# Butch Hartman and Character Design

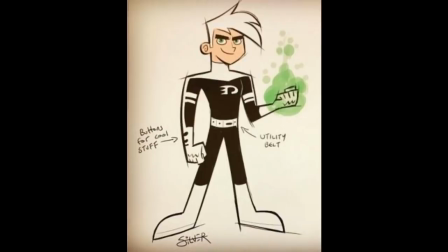8:11 There's no reason to fix something that isn't broken, while also adding a couple flares that are not only unintrusive, but still add to visual hierarchy. The added lines on Danny's biceps keep our eyes focused upwards on his chest and face,
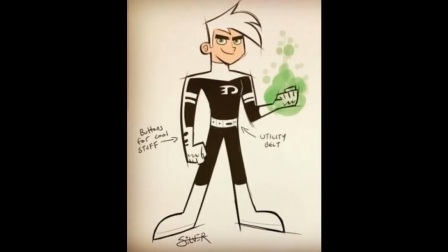8:25 and his neckline pointing to the logo on his chest is a nice little touch that keeps the eye pleasantly bouncing between his face and his logo. That is visual hierarchy. To return to Misery Vex, there is no visual hierarchy.
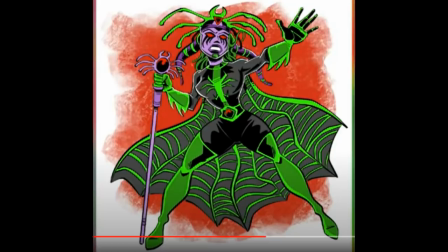8:40 Literally at all. Again, there's so much visual clutter that the biggest draw for the eye is the one spot to rest, which is her crotch. We could argue that her spider headdress draws the eye to the face, but the copious use of that same bright green,
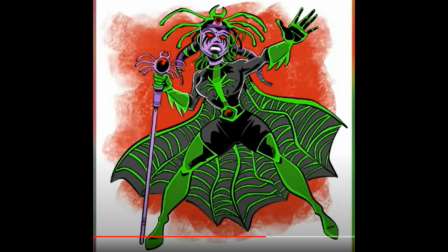8:56 in larger areas, on less important parts of her design, like her boots and cape, draw the eye to those instead. We could argue that her face, being purple, draws the eye there, but her face has so much visual clutter between the makeup,
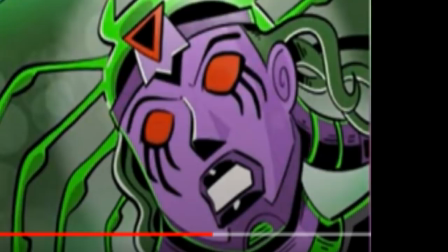9:10 the chin strap, the headdress, and the fucking terrible racist menstrual lips that the eye really has no place to rest there.
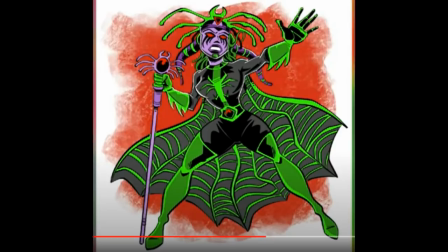9:18 What do we focus on? Her makeup? Her eyes? The blinding pure white of her teeth? The headdress? And again, the visual clutter of the rest of the design pulls our eye away anyway.
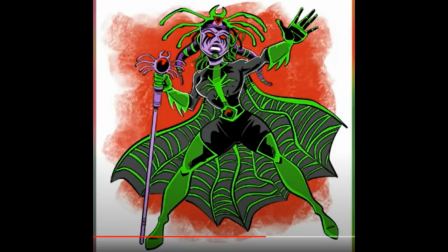9:31 Why should I look at the cluttered mess of her face when I could instead stare deeply into the calming black sea of her crotch.
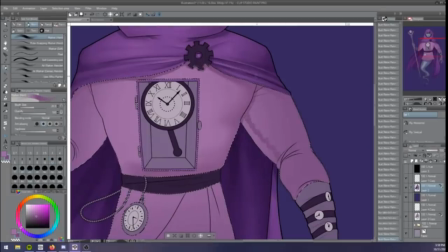9:40 Part 2. Color. Alright, so, we've covered some general problems with Butch's designs, but I want to dig a little deeper into a couple of specific problems that I see over and over again with Butch, namely color and value.
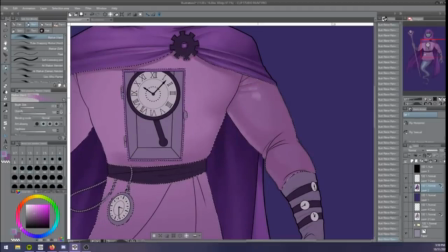9:56 We'll start with color, but since I'll be using the term value in this section as well, just in case anyone isn't familiar with it, it.
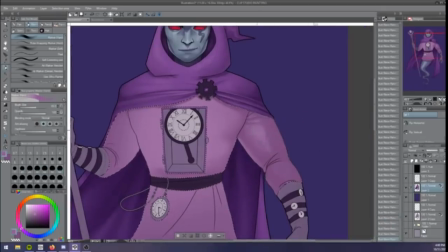10:04 Value is the term used to describe how light or dark something is in art.
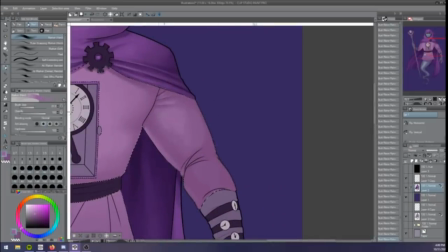10:09 Color theory is a huge topic, but I'll try to get into what I mean without making this video hours long.
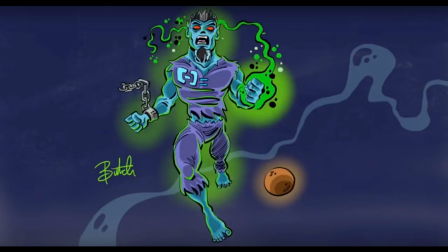10:16 Butch's color palettes suffer from a variety of ills, but mostly saturation and little regard for the color wheel. When choosing a palette for a character, it's generally wise to stick with a limited number of colors,
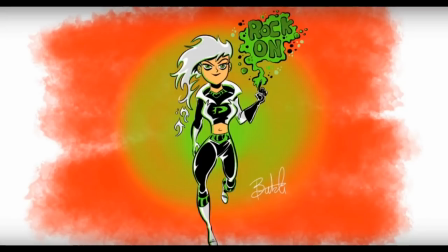10:29 and usually from a predetermined color scheme dictated by the color wheel. I'll use Valve's write-up to describe the most common color schemes.
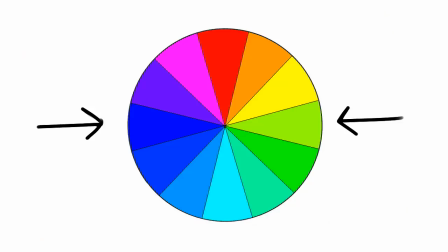10:39 Complementary color schemes. Complementary hues are on opposite sides of the color wheel. These opposing colors are more intense and vibrate when placed next to each other as they compete for your attention. Split complementary color schemes. One of the complementary colors is split off into a pair of neighboring hues.
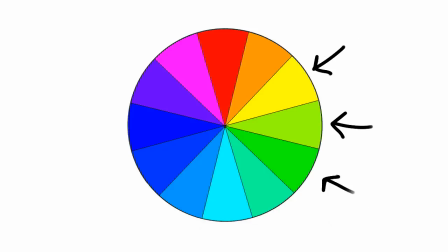10:59 Analogous color schemes. Analogous colors are next to one another on the color wheel. These colors appear to push at each other, creating an optical illusion where each zone appears larger when it has your attention. Triad color schemes. Triad hues are equidistant on the color wheel.
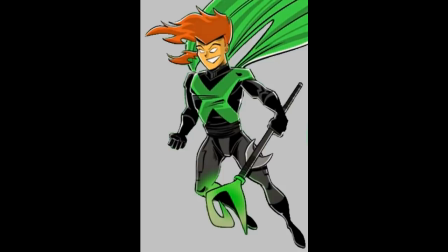11:19 Returning to Flynn slash Exodus, who I've isolated from the image so we can more easily see his color palette without being influenced by the background, we can see that he is primarily made up of three colors, orange, black, and green. If we take away black, he's basically made up of two colors. That's not a lot to go off of.
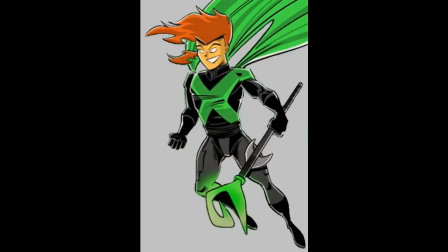11:38 Not only are they both extremely saturated and similar in value, they don't correspond to any particular color scheme and contribute to the design feeling awkward, disjointed, and ugly. If we are going to stick with just two colors, we would be wise to do a complementary scheme. So let's try it. Let's change everything that's green to blue.
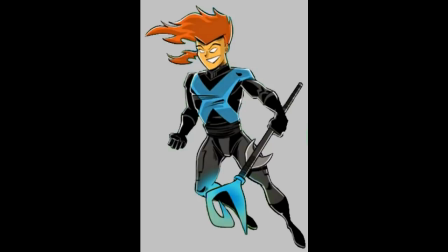11:59 It already looks a lot better, but let's get rid of the cape, because it's just more visual clutter, adds nothing to the character, and does nothing for the silhouette. Literally why is it there? And then let's make the blue on the chest a little darker and less saturated,
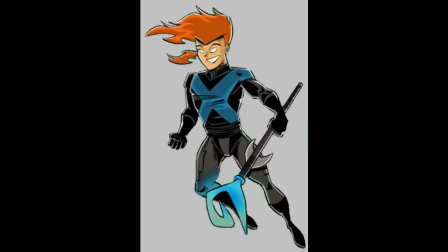12:13 so that the eye is drawn to Flynn's face and the head of his staff as the most saturated, bright parts of the design.
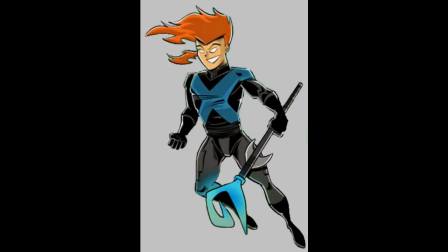12:21 It's loads better, and less painful to look at, because the color palette is in line with color theory, not everything is the same saturation or value, there's less visual clutter, and all of this makes the visual hierarchy easier to understand.
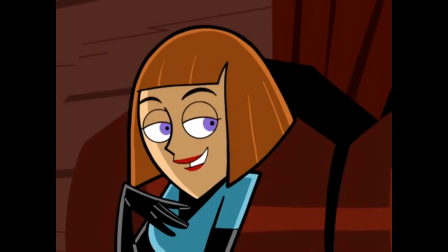12:35 If his color palette looks familiar, it's because someone competent chose Maddie's color scheme for a reason.
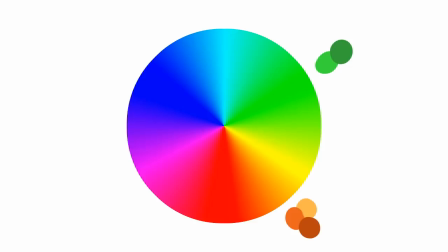12:42 But let's look at Flynn's original color scheme on the color wheel. It's almost analogous, colors that sit next to one another. So what if we want to make it a truly analogous scheme? Well, we don't have to imagine,
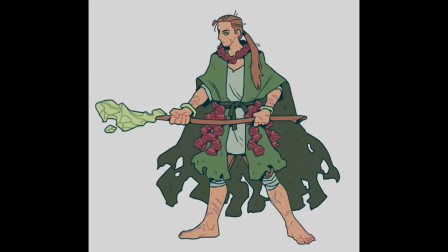12:55 because Tumblr user The Stove Is On Fire redesigned Flynn to be wholly superior to the original Flynn in every conceivable way. Like, I almost literally cannot put into words how much better this design is and how much more I love it.
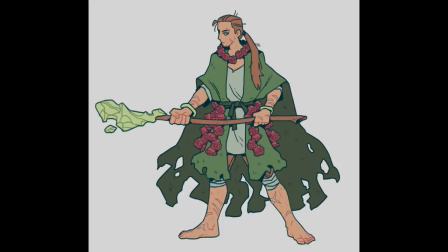13:11 But I'm going to try anyway. Not only does it make better sense from a story perspective, the added red of the blood blossom flowers along with the layered greens and oranges
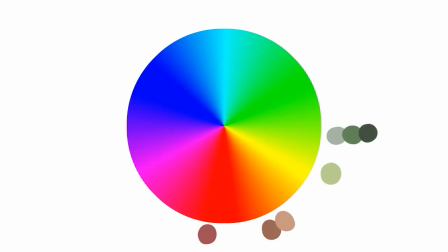13:20 creates a much stronger analogous color palette and hammers down visual hierarchy.
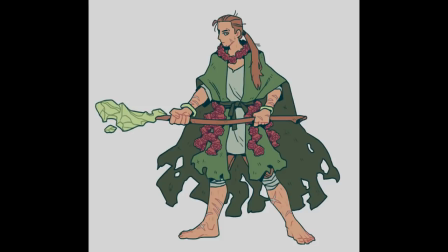13:26 Our eyes are drawn to the touch of red around his neck and the orange of his hair among the layered greens and we're also drawn to the flowers at his waist another important factor to his design much like Danny's logo and the light green of his staff and bracelets.
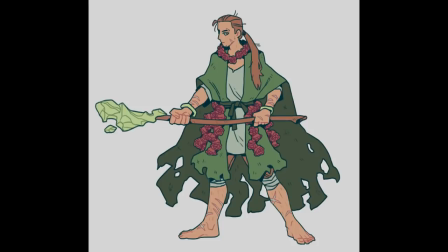13:41 The lesser important elements of his design such as his legs and the inside of his cloak are unintrusive and not overly detailed or cluttered, but still interesting, tell us something about the character, and help create a strong silhouette and negative space.
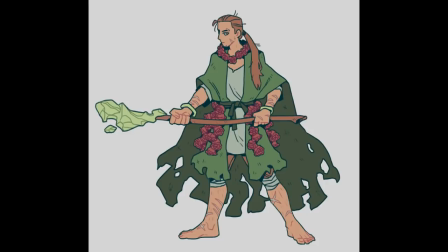13:57 It's an incredibly strong design, and miles better and more thoughtful than Butch's.
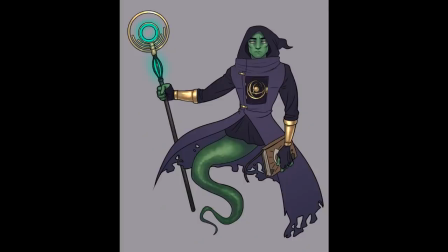14:03 In my own redesign of Sojourn, I used a split complementary palette, with a touch of teal for the staff, and again you can see how much more harmonious it looks and feels.
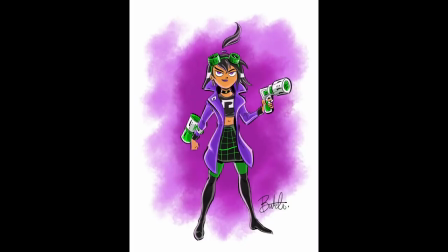14:13 This use of bad, limited, thoughtless color theory is present in almost every one of Butch's works. He rarely uses more than two colors, not counting black and variations of black, and never in a thoughtful way.
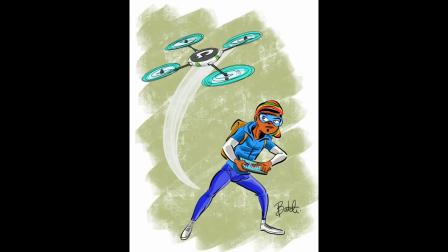14:27 Not only does he not think about overall color palette, he doesn't use his very limited chosen palettes well.
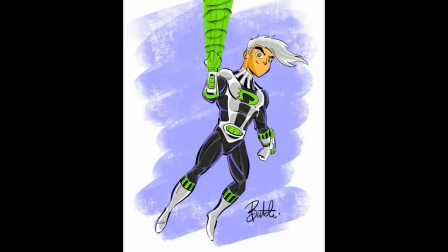14:33 To bring back the earlier problem of ten years later, Danny, the usage of bright, saturated green on Danny's belt and boots draws the eye away from his chest and face. It confuses the visual hierarchy. From Valve's write-up, saturation, or intensity of the color,
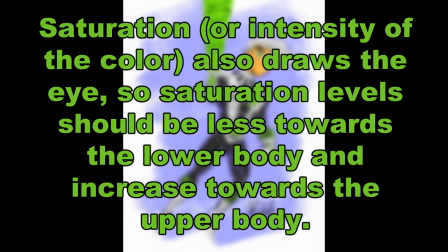14:51 also draws the eye, so saturation levels should be less towards the lower body and increase towards the upper body.
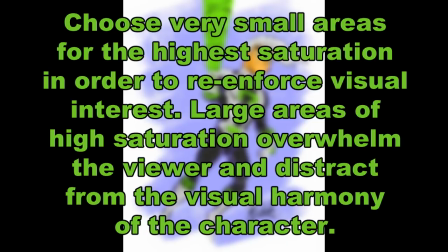14:58 Choose very small areas for the highest saturation in order to reinforce visual interest. Large areas of high saturation overwhelm the viewer and distract from the visual harmony of the character.
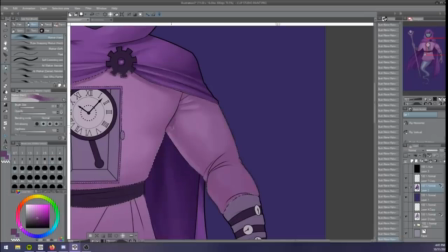15:12 Part 3. Value. The last problem I'll talk about as far as Butch's bad character design is value. Again, value in art just means how light or dark something is, disregarding color.
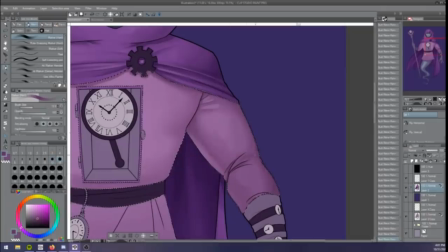15:25 In almost all art applications, value is more important than color.
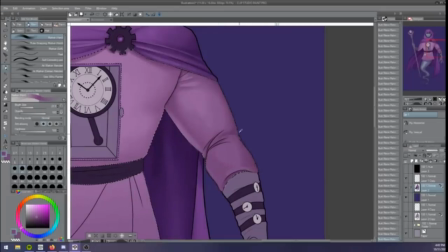15:31 Imagine if a colorblind person were to look at your art? Would it still be readable even if some of the colors didn't translate?
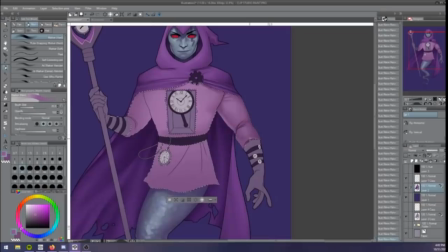15:39 If you can reduce your art to black and white and it still looks good and readable, that art has strong and good values.
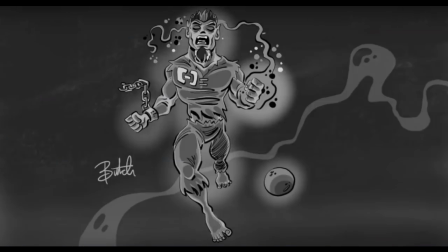15:47 Looking at Butch's art, we can see that, much like color, he has no meaningful grasp of how to use value effectively.
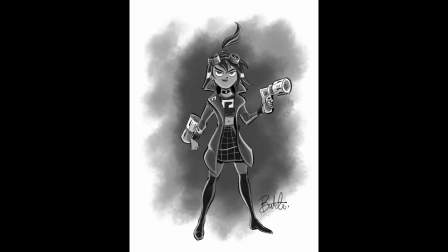15:55 There are different values there, kind of, though they're weak and they do nothing to reiterate visual hierarchy.
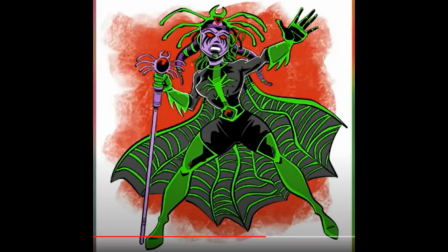16:03 Let's look at Misery Vex again, because her design really is that much of a dumpster fire. If we reduce her to her values, we can see that the inner lining of her cape is the same value as her base jumpsuit color. The bright green in her gloves is also the same value as her skin.
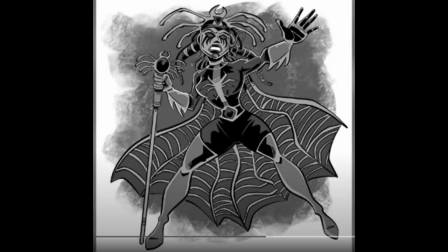16:21 These are the biggest problems value-wise because they, in effect, reduce her to one giant single value.